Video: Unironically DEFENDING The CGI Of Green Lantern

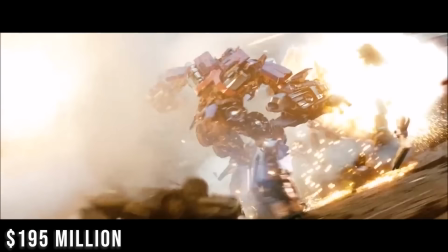0s
Despite having a comparable budget to a lot of other good-looking films of the time,
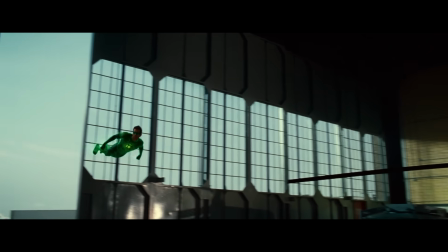4s
the suit in 2011's Green Lantern is largely considered to be one of the worst-looking pieces of CGI of all time.
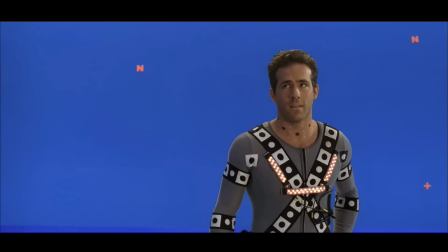11s
One so bad that even the film's star, Ryan Reynolds,
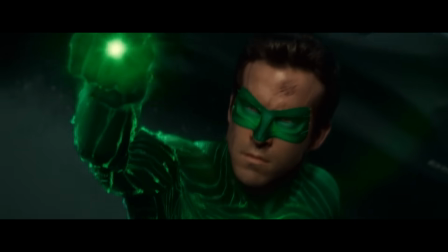15s
takes the opportunity to criticize the head floating around on a CGI body at basically every chance he gets.
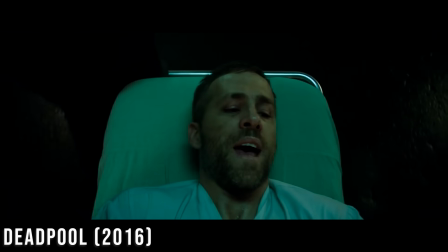21s Please don't make the super suit green or animated.
But is this fair?
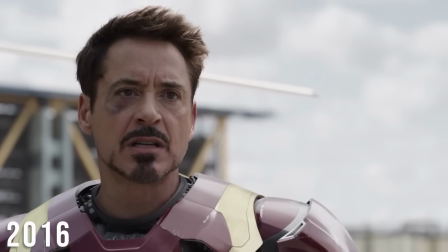25s
Wobbly heads and a CGI body were an issue all the way up until Avengers Endgame's time travel suits.
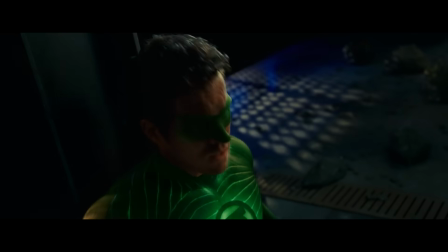31s
And looking back on Green Lantern now, it's nowhere near as bad as some of these other examples we've seen in recent years,
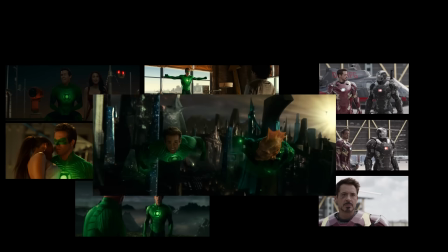37s
and Green Lantern had to do this a lot more in its film than these did in theirs.
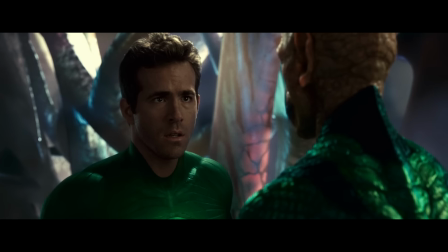41s
And so that's why in this video, I'm going to be the only person in perhaps all of history to actually defend the CGI of Green Lantern,
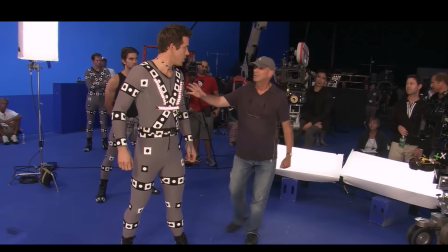48s
by breaking down this suit to explore why this effect is so hard, and therefore why it's actually quite the impressive achievement that they got it looking even this good.
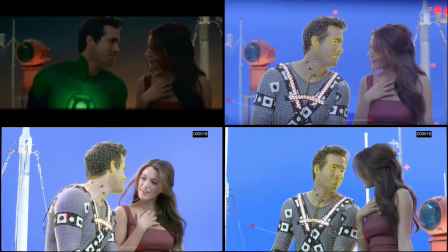56s
And then we are also going to play a little bit of devil's advocate and look at how this single choice to use a CGI suit is probably
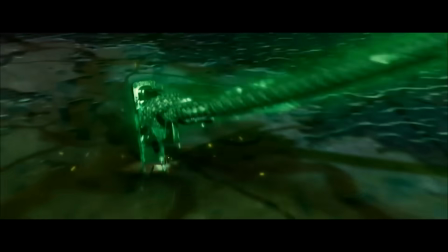63s
what derailed a lot of things in this film's production and pretty much caused us to end up with the kind of strange film that we got.
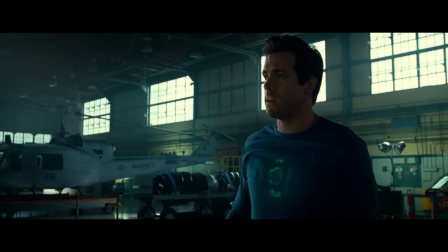70s
So to see why this suit was both a really brilliant but also really bad idea, set your samples to 1,
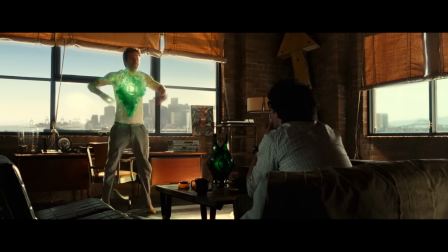76s
that's a little CGI joke there, Terrible. and then suit up as we dive into the visual effects of Green Lantern.
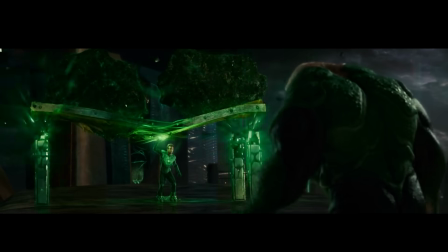81s
So why was Green Lantern's suit CGI in the first place? Were the filmmakers just being lazy, or did it come down to something else?
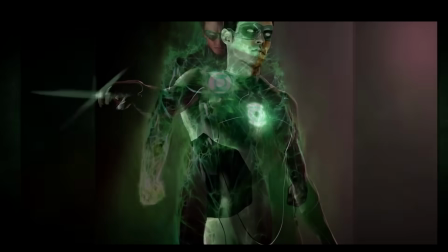89s
Well, initially, the film's costume designer, Nagila Dixon,
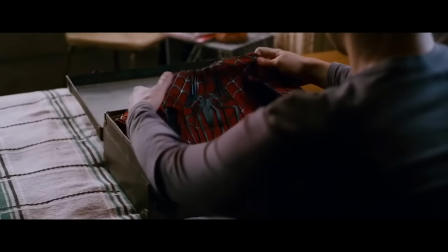92s
actually wanted to head down the practical direction and build something similar to what Tobey Maguire's Spider-Man had.
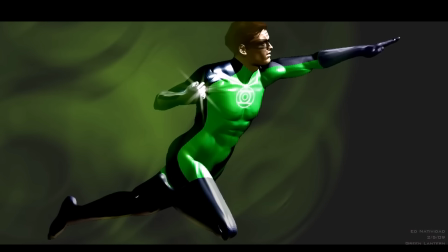98s
But as the film progressed further and further through pre-production,
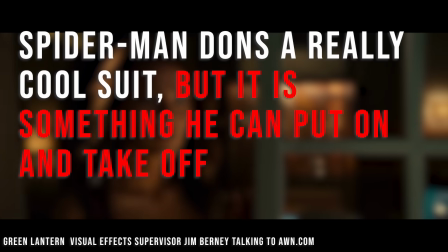101s
what she found was that the need for CGI was becoming more and more crucial to being able to actually achieve the vision that the filmmakers had.
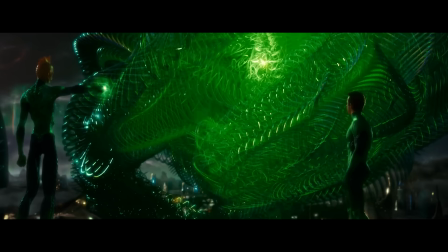108s
Because the idea the filmmakers had was for the suit to basically be made out of the same energy that the Lantern's ring creates.
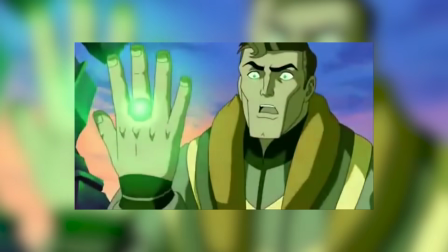114s
And so essentially what they wanted was to mirror that same way that the suit was being portrayed in comic books and cartoons for years,
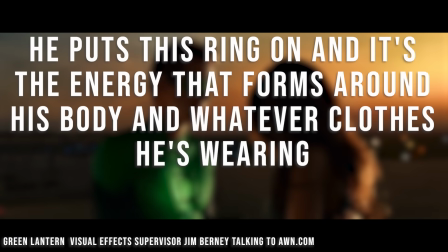121s
and have it act as if it was this physical manifestation of the wearer's will itself.
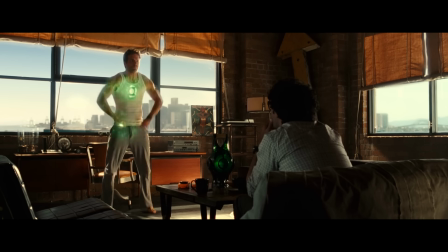126s
Which, to be honest, is actually a really cool idea, because it allowed them to do a lot of really fun,
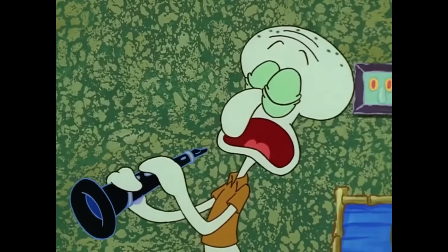131s
subtle things that you don't notice on your first, and admittedly probably only, watch through,
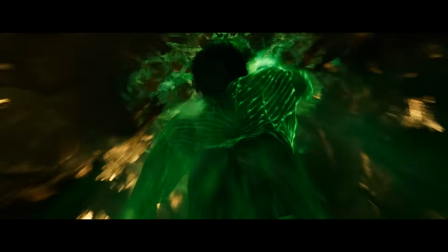135s
like having the energy flow around depending on what the Lantern is doing, or by doing stuff like having that energy get brighter and stronger as Ryan Reynolds' character,
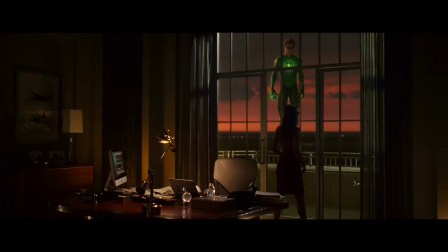144s
Hal Jordan, gets more and more control over his powers as the film goes on. But as lovely as all of this sounds, what this also meant was that, to do this, unlike with Spider-Man,
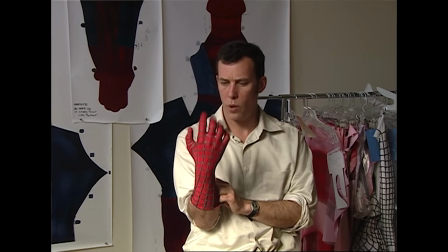153s
this costume couldn't just be some spandex outfit that the Lantern would just take on and off, but instead, it had to be this energy-based overlay which could adapt to the wearer's body and clothing as this almost manifested layer of armor.
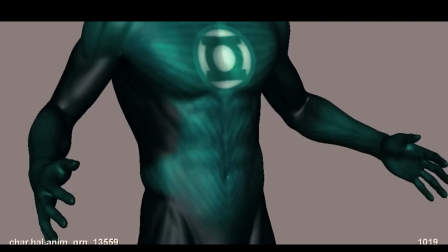166s
And so for Dixon, the only way she could see to make any of this possible was by using CGI.
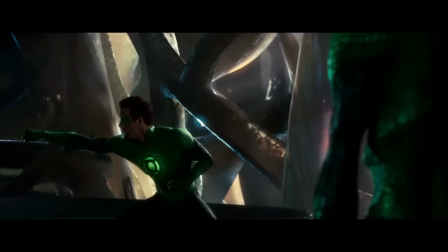171s
And so, sadly, this is also where things started to go wrong pretty quickly.
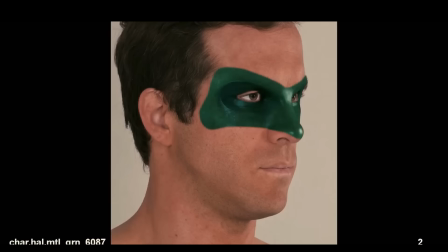176s
Because what the end result of this was going to be was Ryan Reynolds' real head having to be blended on top of this CGI body for the vast majority of this film,
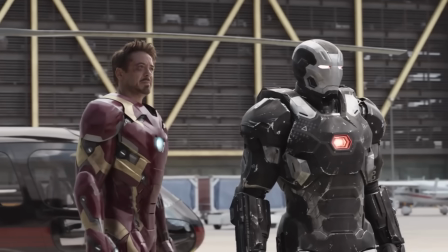184s
which, like we said, is something that is so difficult that even modern movies still really struggle with getting this working.
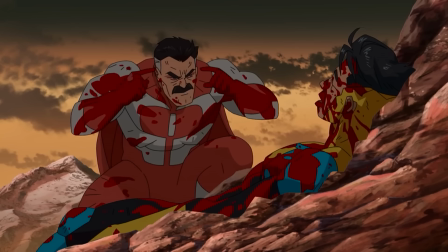191s
And so if this is such a big challenge, why did the filmmakers think this would work for an entire film all the way back in 2011?
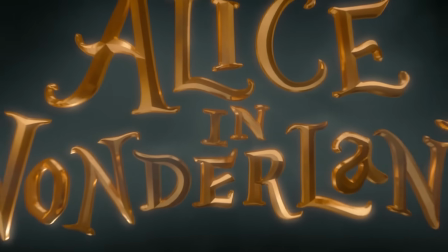197s
Well, 1 year prior to the release of Green Lantern, 2010's Alice in Wonderland was released, and this was a film that had a lot of its very own CGI issues,
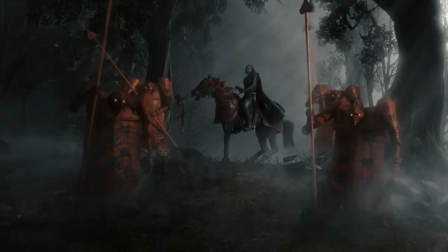206s
but what it did manage to do was have a very successful composite of a real head on top of a CGI body throughout
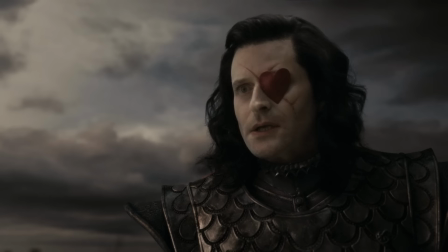213s
the vast majority of its runtime when it came to the character of Stain.
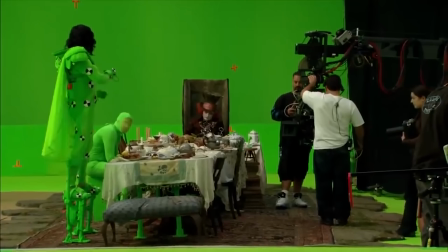217s
And so this essentially acted as a proof of concept for Green Lantern, showing that it was possible to do and emboldening them to go ahead with their CGI body.
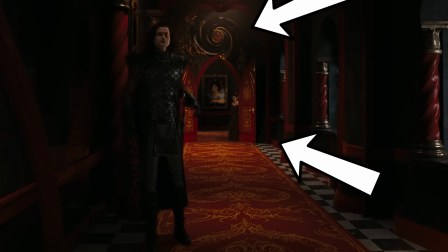225s
But here's the thing, it turns out that there are actually two very important factors as to why this technique worked really well for Stain,
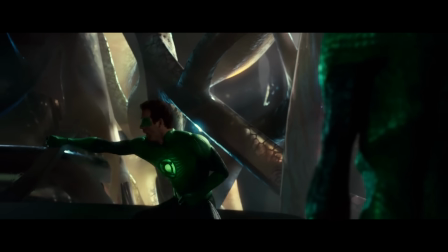233s
but at the same time caused Green Lantern's suit to be absurdly difficult.
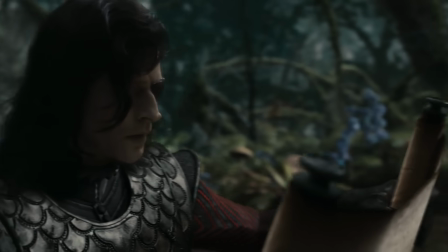238s
And the first of those two factors all come down to the genius design of Stain's body,
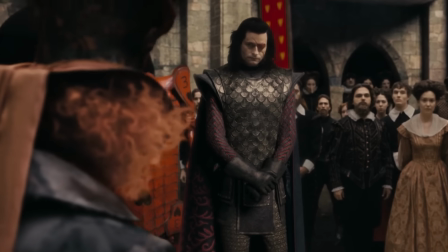243s
because he was purposefully crafted to be wearing this big, clunky suit of armor, which did wonders for his visual effects,
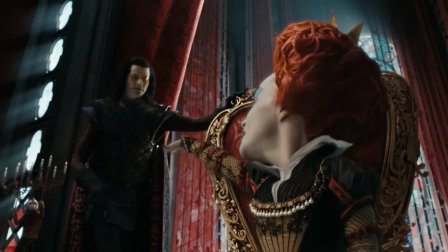250s
as it could cover up all of the complex detail of his squishy organic body,
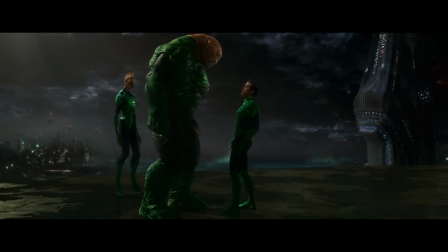255s
whereas Ryan Reynolds was basically wearing a skin-tight suit which, at the end of the day, occluded absolutely nothing from the audience.
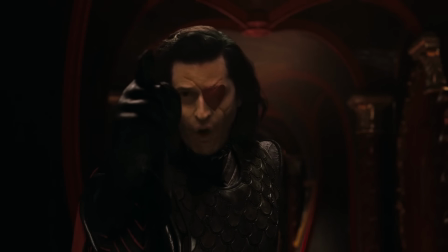262s
And so, whilst Stain's rigid body was relatively simple to get animated and looking right, when it came to Ryan Reynolds' body,
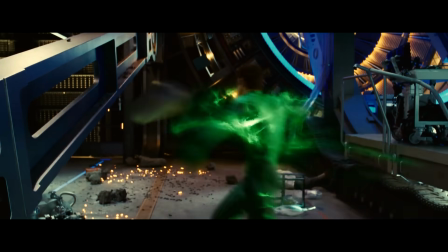269s
in order to create a believable performance that didn't look like rubbery early 2000s CGI,
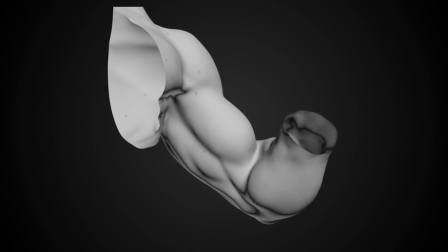275s
the visual effects artist would have to go in and recreate every single little movement and detail that you would expect to see on a skin-tight suit,
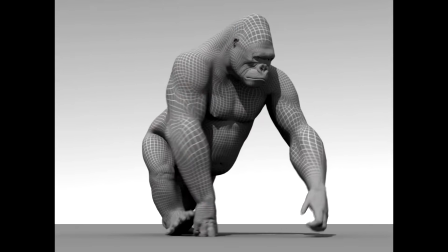283s
like muscles bulging or skin sliding around, each and every time Ryan Reynolds did anything.
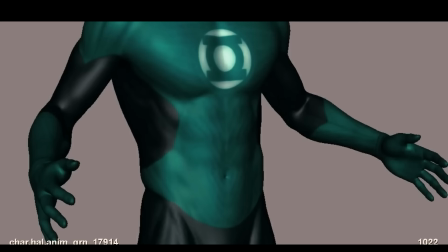289s
And when I say anything, I mean even down to the tiny little things like how his stomach should contract every time he talked, or even even breathed.
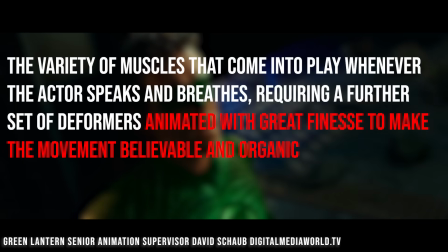296s
And so this is already just an absurd amount of work to do for an entire film, and you can immediately begin to see how this can go wrong.
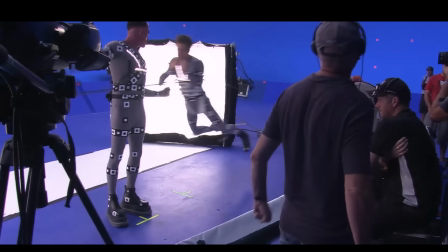303s
However, the difficulty of creating this detail was then made 10 times harder by the fact that the motion capture suit that Ryan Reynolds was wearing on
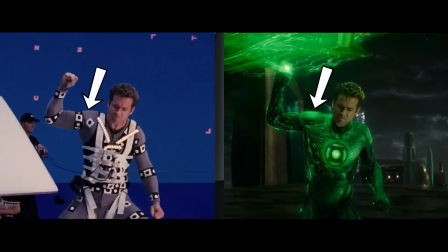312s
set to capture his performance wasn't actually tight enough for the visual effects artist to be able to visually see all of those different muscular responses in his
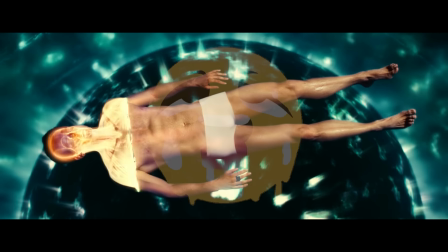320s
body as he moved, which I mean is a shame for a lot of reasons,
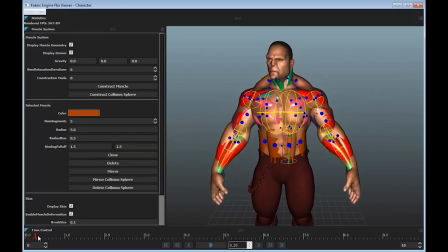323s
but most importantly meant that the visual effects artist now had no idea what sort of muscular animation they should actually be rebuilding on this CGI body,
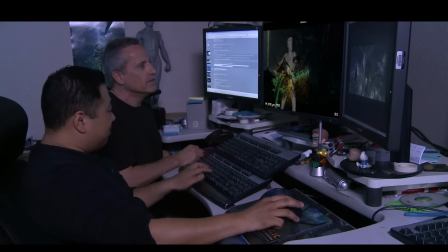332s
because they just literally couldn't see it. Meaning that to figure out what they needed, they had no choice but to film their own bodies and their own muscles doing all of these movements,
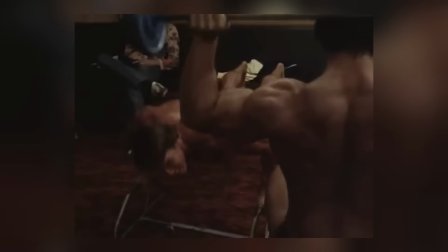340s
and then attempt to transfer those details across to Ryan Reynolds' CGI body retroactively,
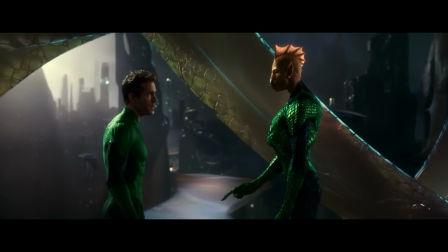346s
which of course just isn't great for maintaining realism at all,
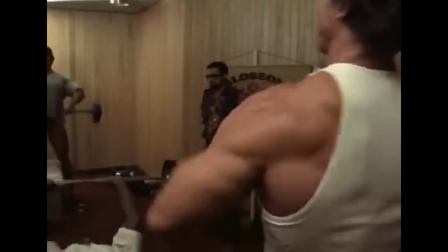350s
because now all of the sources you're referencing are just completely different to the thing you're actually trying to create.
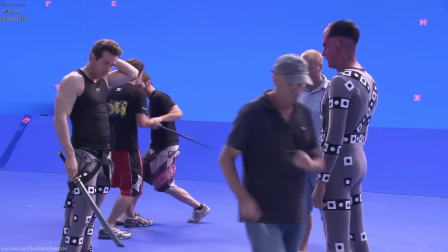356s
And so when you put the CGI body that has so much working against it,
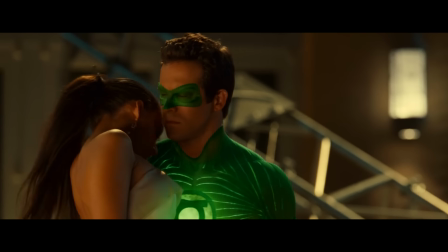360s
but at the same time had to deliver so many tiny little fake details right next to a real human head with all of its genuine real world complexity,
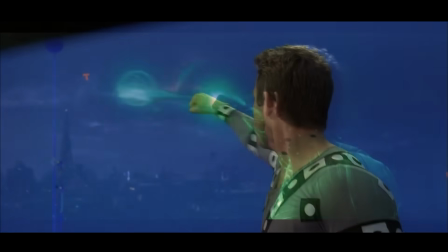368s
then of course it's really hard to stop the audience's brain from noticing that something is not right with the CGI half of the character.
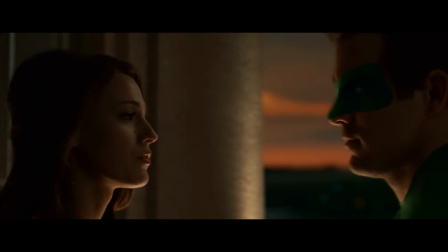375s
But you know what?
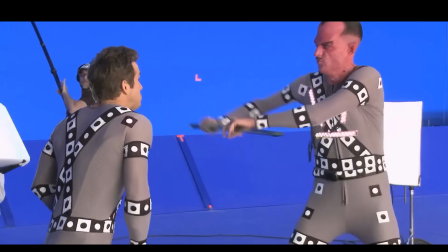376s
Despite how ridiculously hard this wasn't even remotely the single biggest issue they ran into when doing this CGI head-body match.
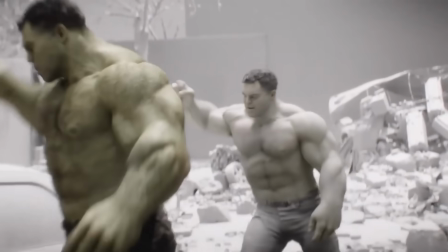385s
Because think about it, we see characters with fully CGI bodies a lot these days,
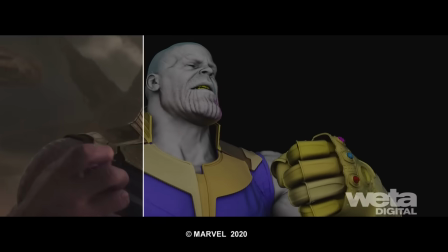389s
and whilst the odds are definitely stacked against them looking good, it's not something that's entirely impossible to get right.
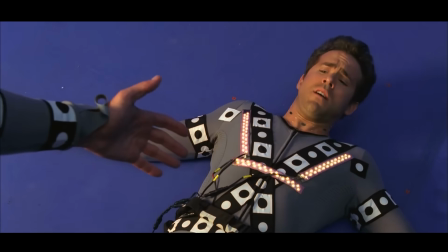396s
And so in this regard, there's no technical reason why just a CGI body should have been such a massive nightmare for Green Lantern.
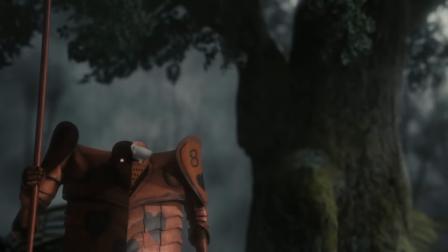403s
And so this brings us to the second and much more important factor as to why Stain works so well whilst Green Lantern struggles so hard.
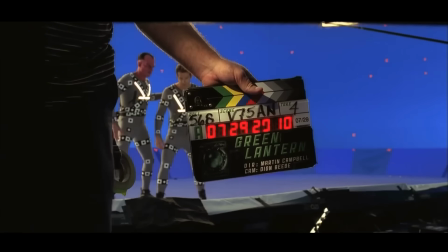411s
But first, speaking of how brilliantly complicated this film's visual effects were, this brings me to the sponsor of today's video, Brilliant.
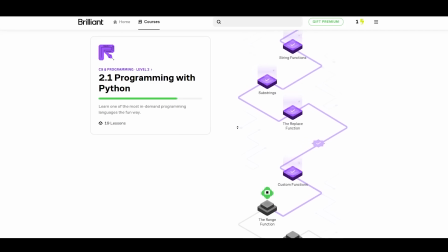419s
Because for the last few months, I've actually been managing to successfully learn skills on a daily basis from the comfort of my own home,
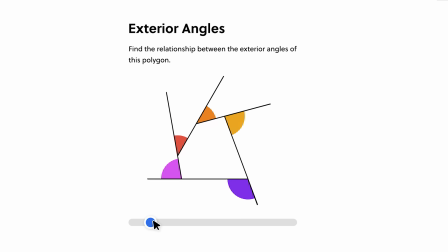426s
all by using Brilliant and its thousands of interactive lessons in maths, data analysis, AI, and most interestingly to me, programming.
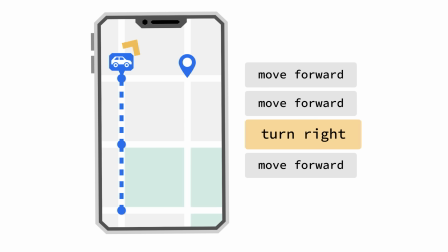434s
Because Brilliant has this unique learn by doing approach where its quick daily lessons have a hands-on and from the ground up
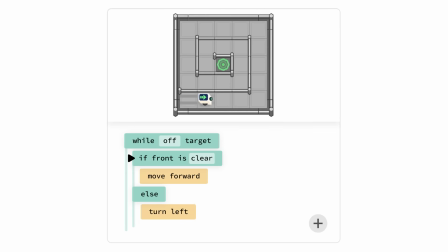441s
problem-solving methodology that actually lets you build your critical thinking skills and understand how what you're actually studying works,
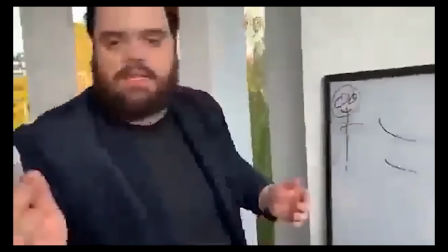448s
rather than just being something that you fail to memorize from some boring YouTube lecture.
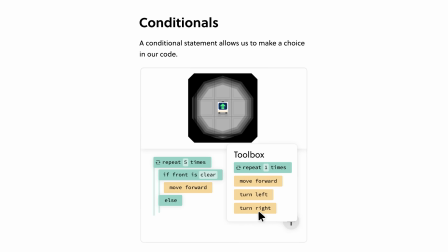453s
And so by following along with Brilliant's programming with Python courses,
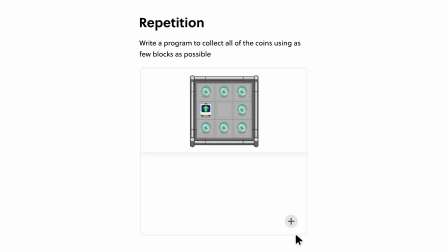456s
I've actually been able to start thinking like a programmer and even start building my own programs with their built-in drag and drop editor,
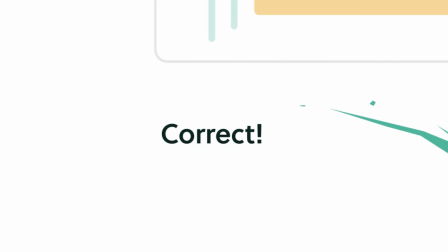462s
in addition to being able to genuinely understand some of the essential coding elements like creating loops and using variables,
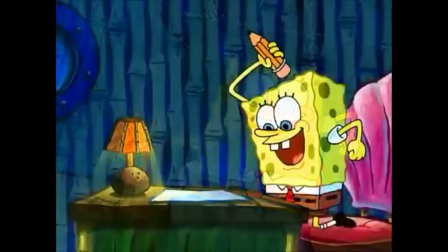469s
to the point where I'm actually slowly starting to be able to write some of my own programs for use in my daily life.